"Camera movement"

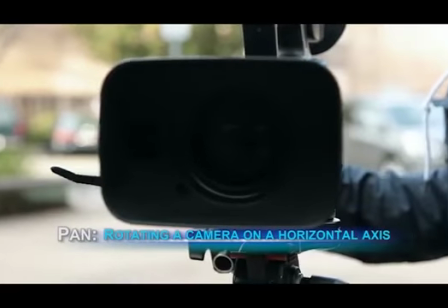[0:10]
Rotating a camera refers to rotating a camera on an axis or tripod horizontally, while tilting refers to moving a camera in the same way, only vertically.
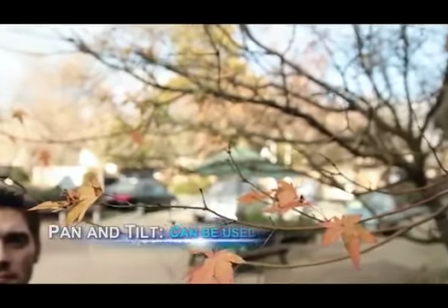[0:20]
Both are used to follow the movement in a scene, but can also be used to reveal elements that were not originally in frame.
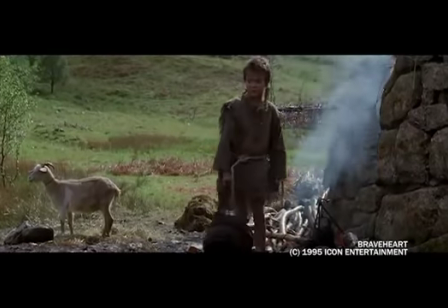[0:26]
A great example of this can be found in the movie Braveheart, when William Wallace runs around the corner of his house.
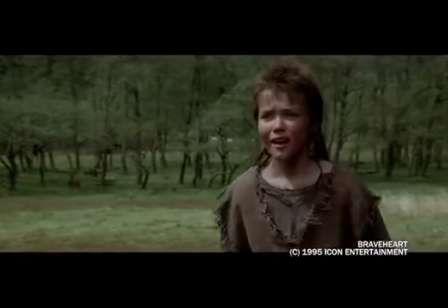[0:33]
As he does so, the camera pans to the right to reveal an envoy of people who have come to announce the death of William's father.
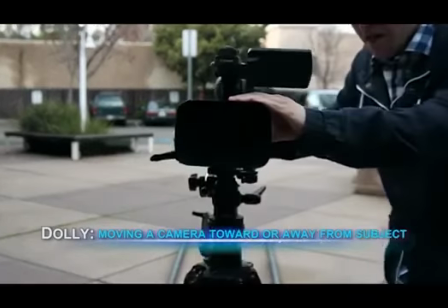[0:44]
Dolly movement is made by moving a camera either closer or further from the subject over time.
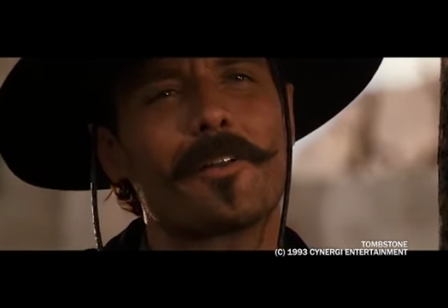[0:50]
The movie Tombstone uses a dolly shot in order to see expression on the face of a main character
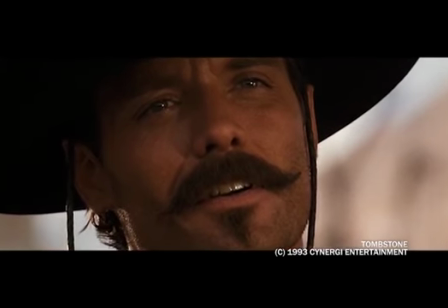[0:56]
during an important piece of dialogue in the movie. It is performed by moving a camera from side to side.
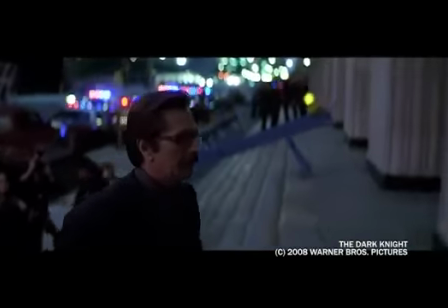[1:02]
Movies such as The Dark Knight use this camera move to set the pace of a scene.
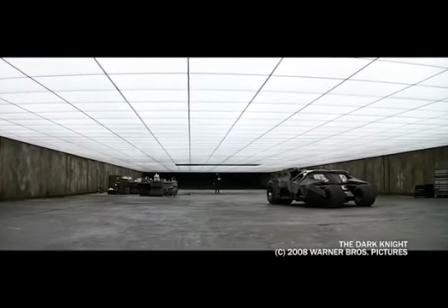[1:08]
The slow dolly movement in this scene is in stark contrast to the action that just happened in the movie.
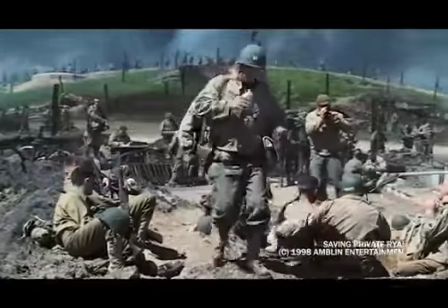[1:13]
The movies such as Saving Private Ryan use this movement to follow characters as they move away from
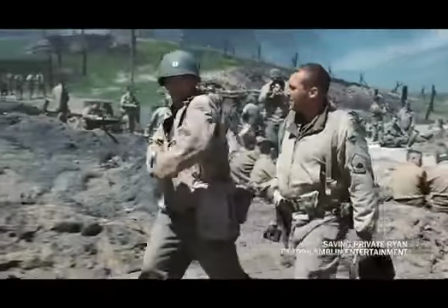[1:18]
the camera and to reveal elements in the foreground that help you gain insight into the story.
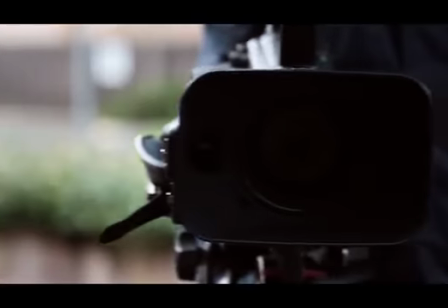[1:24]
Dolly moves are most often performed using either a wheel dolly,
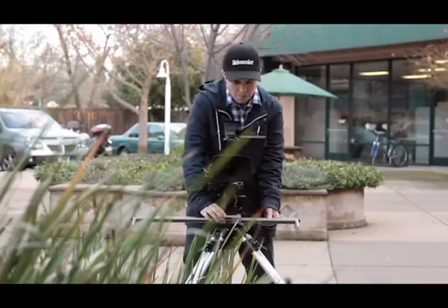[1:29]
a track dolly or a sliding dolly. depending on the size of the set and the amount of equipment being used.
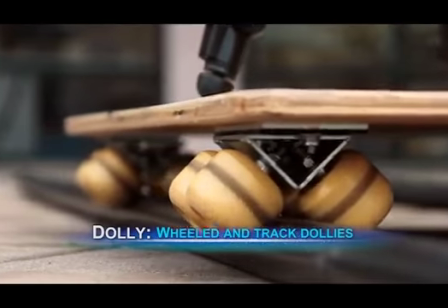[1:35]
Wheeled and track dollies are great for heavy camera equipment, which operators can sit or stand next to,
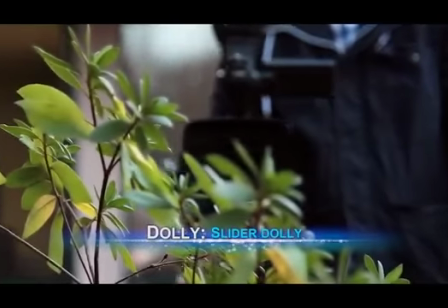[1:41]
while slider dollies are great for smaller cameras and shorter moves.
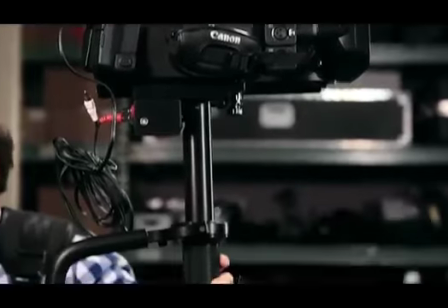[1:48]
Sled and vest system is the best option. A sled and vest system usually consists of a weighted camera sled for counterbalance,
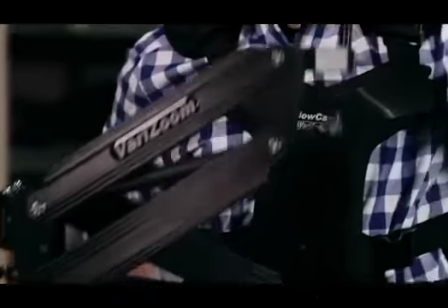[1:56]
an elastic arm that can absorb the shock of human movement, and lastly,
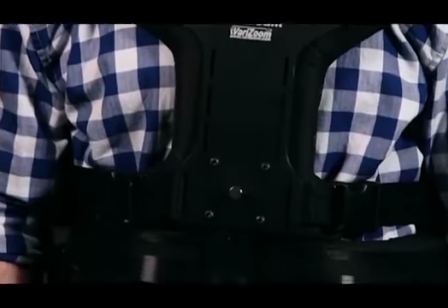[2:01]
a vest to distribute the equipment's weight evenly over an operator's body.
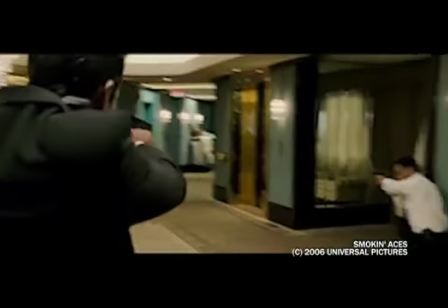[2:06]
This shot sequence shows the kind of unique movement a sled and vest system can achieve.
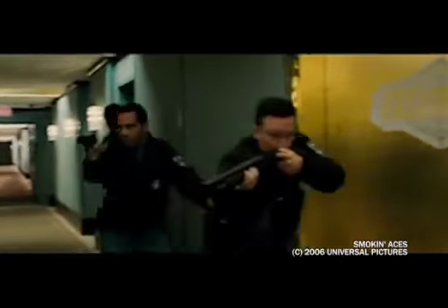[2:12]
In the film, the camera moves smoothly past each character,
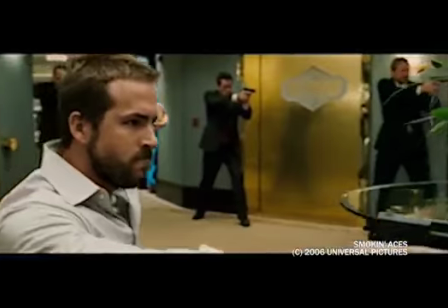[2:15]
giving viewers a unique insight into what each character is thinking or feeling before the tense battle is about to begin.
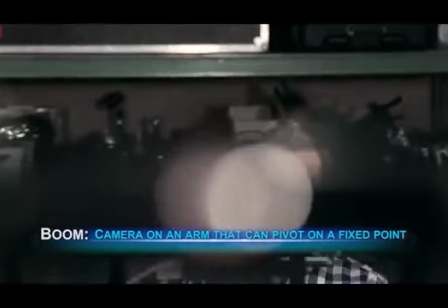[2:25]
This is a device consisting of a camera that is attached to an arm that can pivot on a fixed point through space.
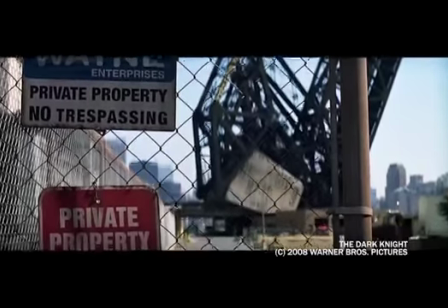[2:33]
This movement is useful for many of the same reasons as a tilt or pan like this clip.
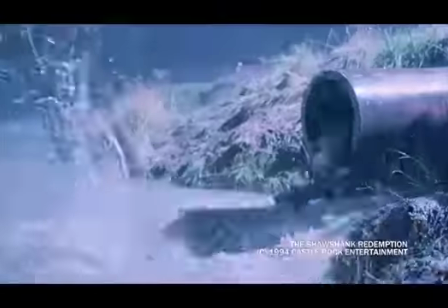[2:39]
For example, in the movie The Shawshank Redemption,
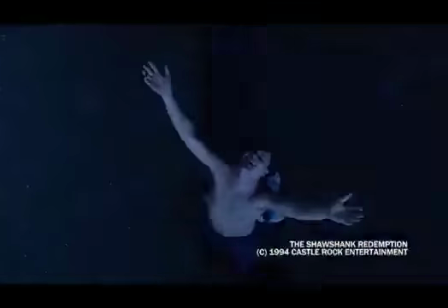[2:41]
a boom movement is used to represent the newfound freedom of the main character who had escaped from having been in jail for many years.
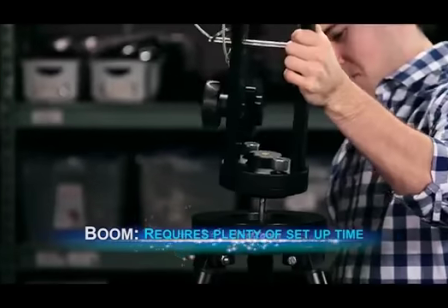[2:50]
Boom arms often require additional setup time,
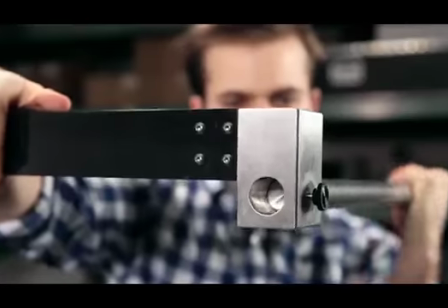[2:53]
as many pieces need to be joined together for it to work, including weights at the opposite end of the boom arm to balance the camera.